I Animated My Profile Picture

Hi guys, welcome to Purple Corner. How are you doing? Today's video is a bit longer than usual because I'll be making an animation for my YouTube Shorts outro. So if you enjoy, please make sure to leave a like and let's get into it.
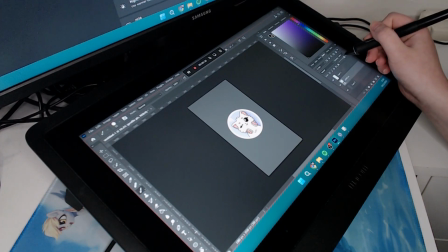0:16 Before we start, I just want to say sorry for my voice being a bit raspy.
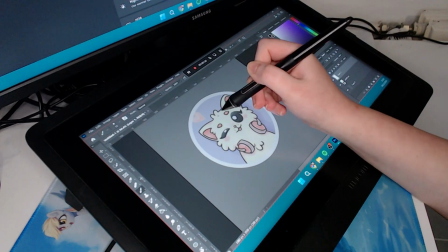0:21 I'm actually quite sick, but I don't feel like putting off the video any longer, so I'll just try my best.
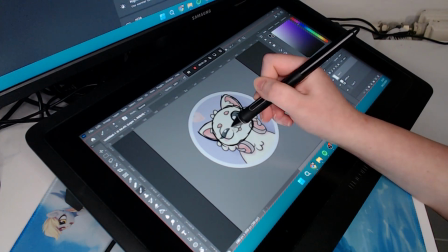0:30 So first what I'm doing is tracing my original profile picture to get the basic composition of the face.
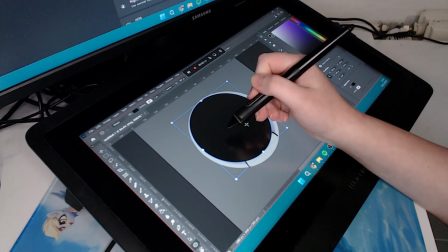0:38 I'm trying to use some basic shapes like triangles,
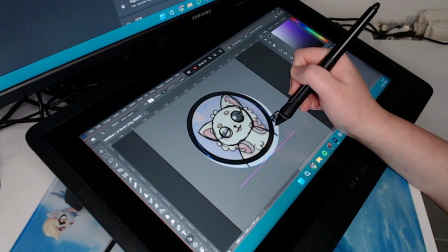0:42 circles, dots and lines just to get the general shape, the position of the eyes, mouth and ears.
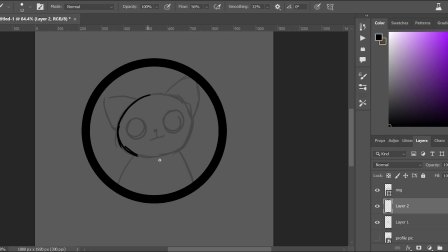0:50 I can add further detail later. Once I have the basic sketch, I will retrace it once more so I can start copying it and repositioning it around the circle.
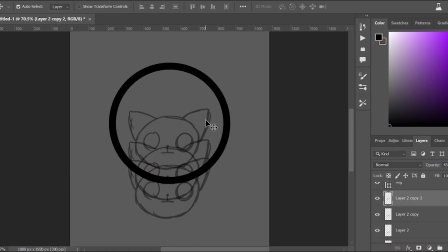1:02 I make a bunch of copies and I scatter them around based on the movement. You can see that the gaps where the movement should be faster are bigger than the gaps between the slower movement. So once the character slows down, the distance between the frames is smaller.
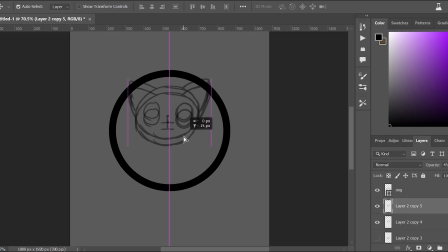I'm just adjusting it so it's as smooth as possible and erasing the parts that won't be visible in the circle.
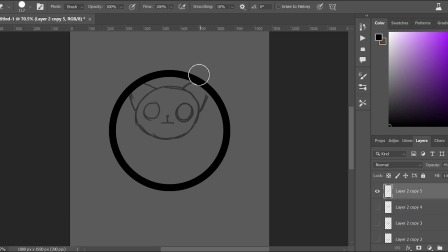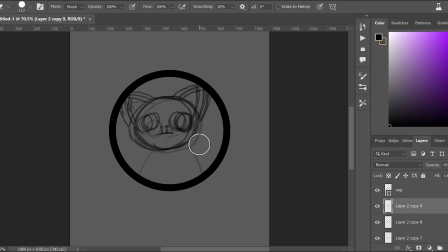1:54 You can see that I'm using Adobe Photoshop to draw my frames, and then later I edit them in Adobe Premiere Pro. I'm drawing on my Wacom Cintiq tablet, but if you feel like getting into animation, you really don't need it.
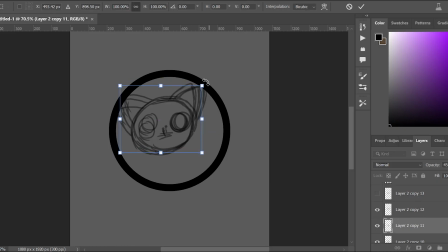2:08 I've been animating on my mobile phone for past 5 years and only got the tablet last year.
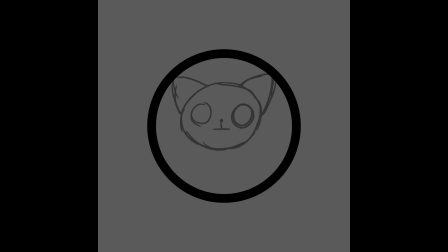2:16 So here's the first sketch. You can see it's kind of wonky, but it helps you with the general placement of the frames.
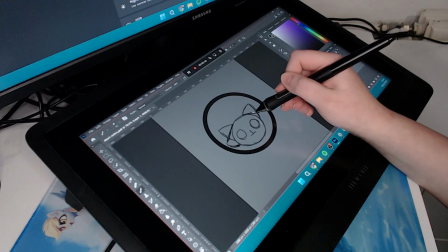2:24 Next, I start adding a second sketch with further details, where I start using this squish and stretch method.
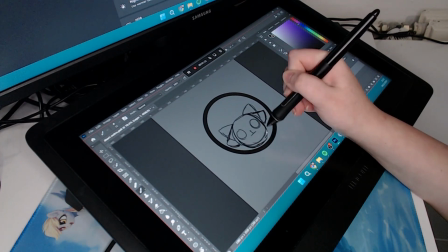2:33 This was commonly used, for example, by Disney Studios back then when they made 2D movies and not live actions.
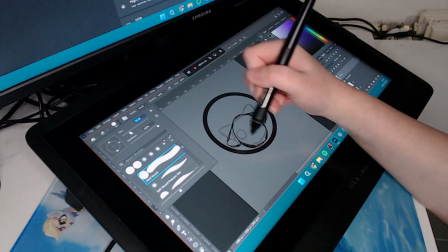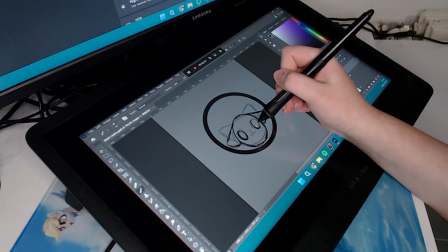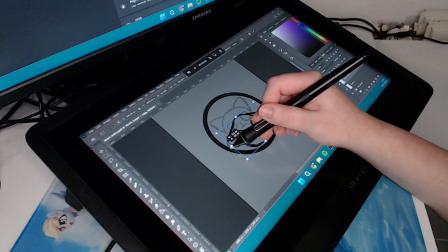2:51 When the character is moving relatively fast,
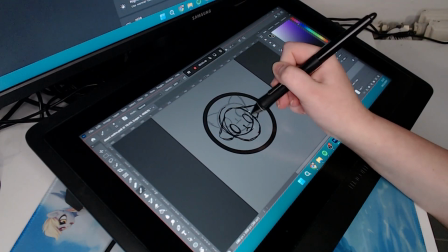2:54 you just outstretch the face or the features to make the animation smoother without using more frames.
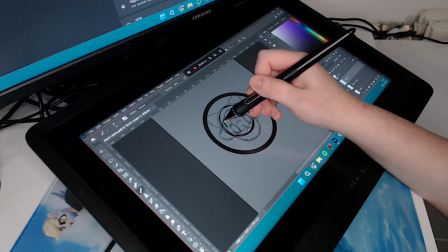3:02 And then once again, once the character slows down, you just kind of squish him around. For example, when the character touches floor, they usually just get kind of squished.
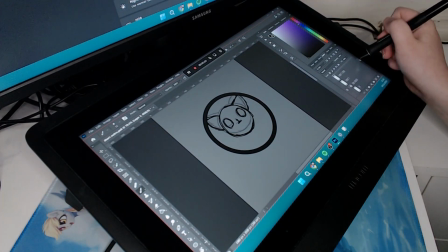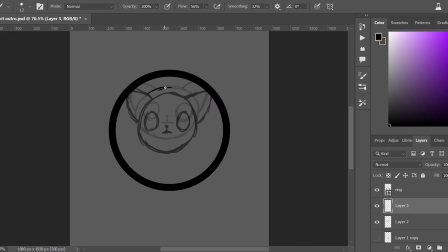3:20 I try to keep the proportions of the face really same, so it's always the same mass. Also, the ears are going the opposite direction than the head, so the movement is more exaggerated, and also because gravity, I guess.
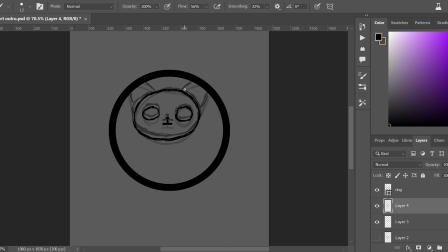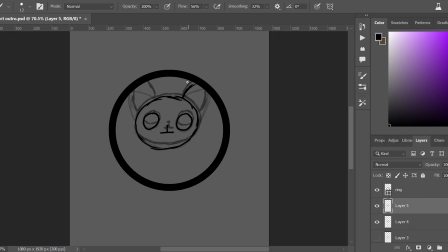3:52 Once the head comes to a full stop, I just add some frames to the ears so they have sort of secondary animation. They keep moving even though the head is static.